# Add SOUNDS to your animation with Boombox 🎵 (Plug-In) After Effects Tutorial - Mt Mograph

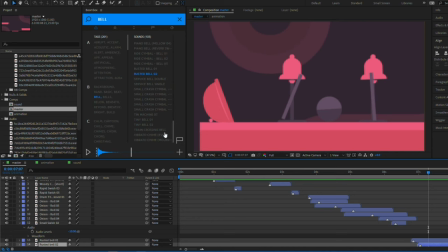496s
So let's press plus again with rusted bell 1.
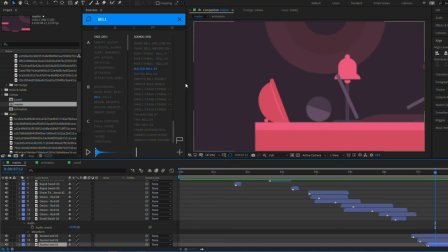503s
And again, I'm just going to press control, right arrow, shift forward a few frames and add this bell sound.
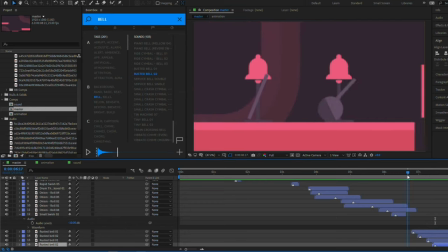512s
Let's have a listen. I think it sounds a little odd that they vary from one to the other. Maybe I'll just have them all as the same bell sound actually.
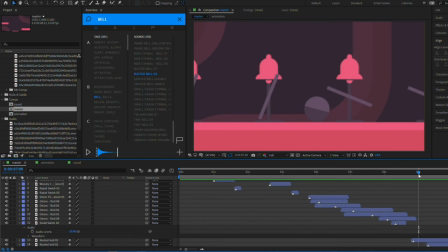524s
So let's just remove all the rusted bell 2s and add back in them all as the first variant. So rusted bell 1
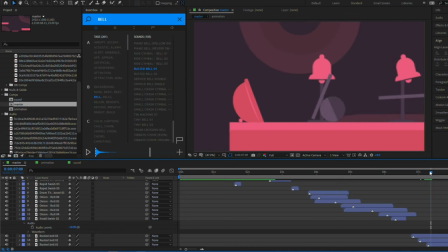540s
there, and another one, the final one, like this here.
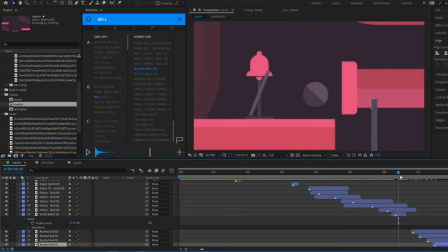547s
Press plus. Okay, let's have a listen to that. I think that's a bit better actually.
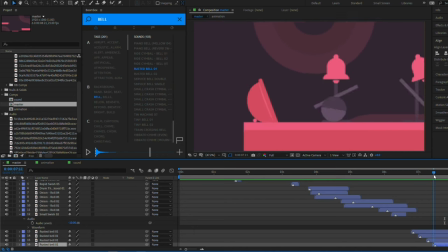553s
And then finally, we want a sound when the ball hits the bowl. Let's just search for bowl. I don't think that quite works. Let's just try instead to search for another thumping sound.
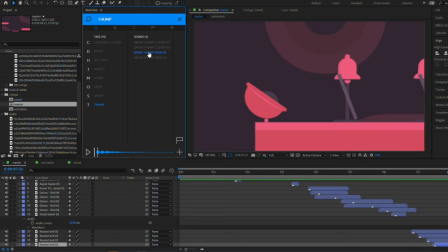571s
This sort of sounds like it could be a metal bowl that it's hitting. So let's try that. So I'm gonna just place my cursor exactly where I want the sound to be, which is pretty much there.
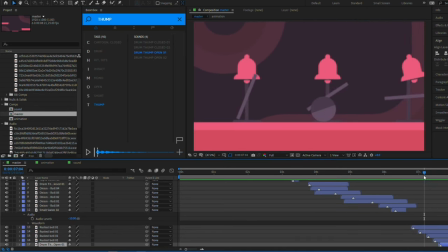583s
And press plus, and let's have a listen. Yeah, that can work.
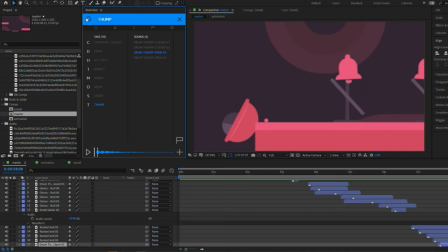589s
And then we need a sort of sound when it falls. I think another whish or another swish. maybe this rapid swish here, and I'm going to place it when it starts to fall, like here, maybe.
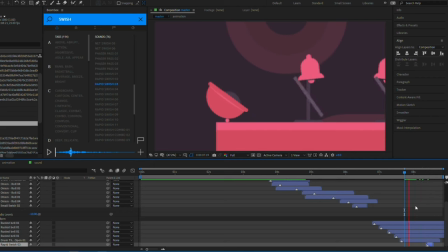608s
Let's have a listen. Yeah, that'll do.
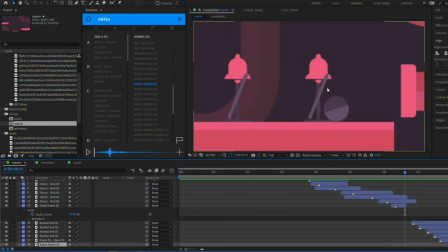613s
I think the final detail we can add is as the spinners turn, we want a sort of spinning sound.
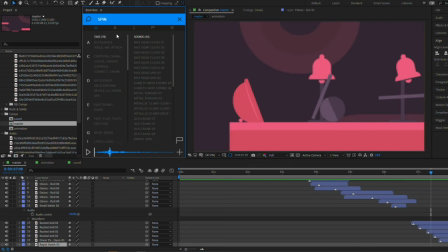620s
So let's search for a spin sound. Listen to a few of these.
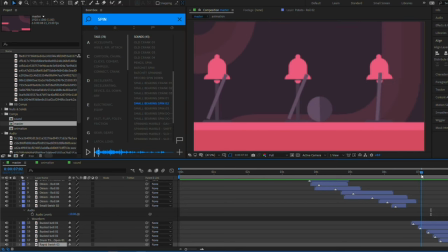629s
I quite like this. So let's add that sound when they start spinning here.
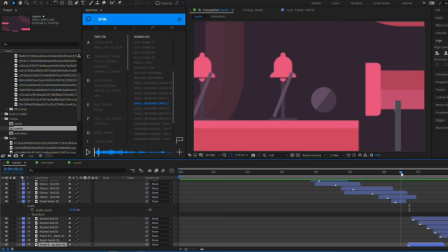640s
And have a listen.
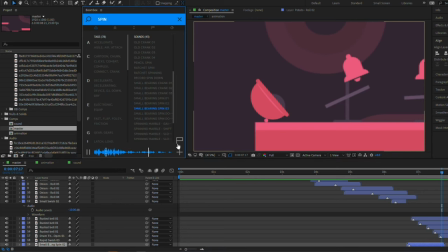647s
I feel like it gets quieter towards the end, so I'm going to add another one halfway through just to kind of keep it going a bit longer.
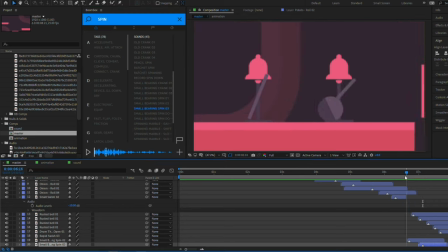655s
Let's try that. And maybe one more bearing spin, which kind of fades out a bit better.
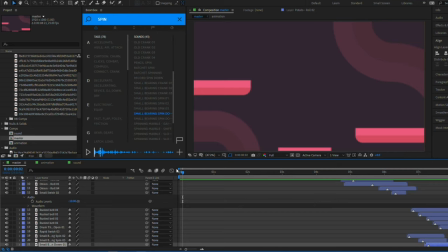669s
Yeah. Okay, so let's have a listen to the final product.
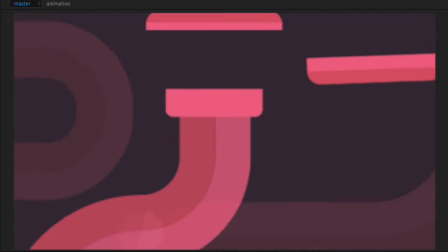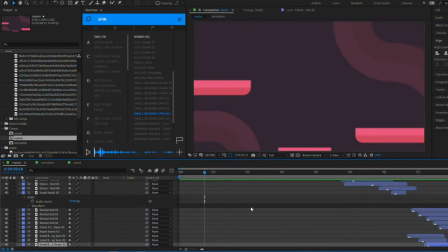682s
So hopefully you can see from that how easy it is to add sound to your animation using Boombox.
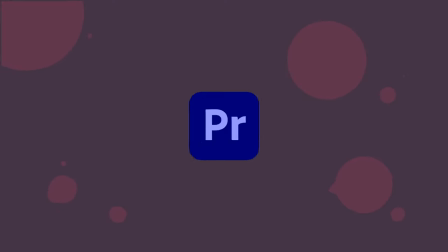686s
So guys, I hope you found this video useful. I honestly think this plugin is pretty amazing, and I think it's going to save me so much time.
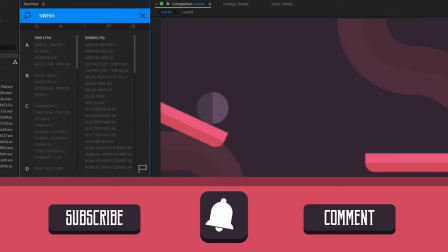693s
I think using Boombox in conjunction with their other plugin, Wonder,
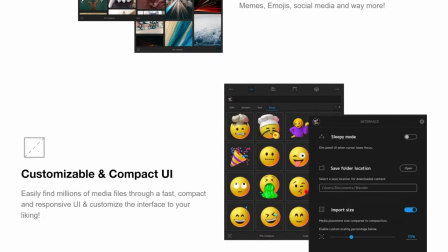696s
could give you some pretty powerful capabilities and save you so much time by allowing you to stay in After Effects and Premiere rather than crawling the net for audio,
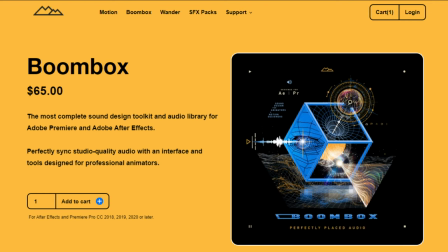704s
images, and video. If you're planning to buy this plugin, you can also use code HOLMESMOTION at checkout for 10% off.
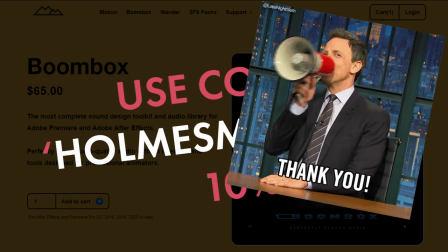711s
I also get a small commission, so you'd really be helping me out and supporting the channel. Thanks guys, see you in the next one.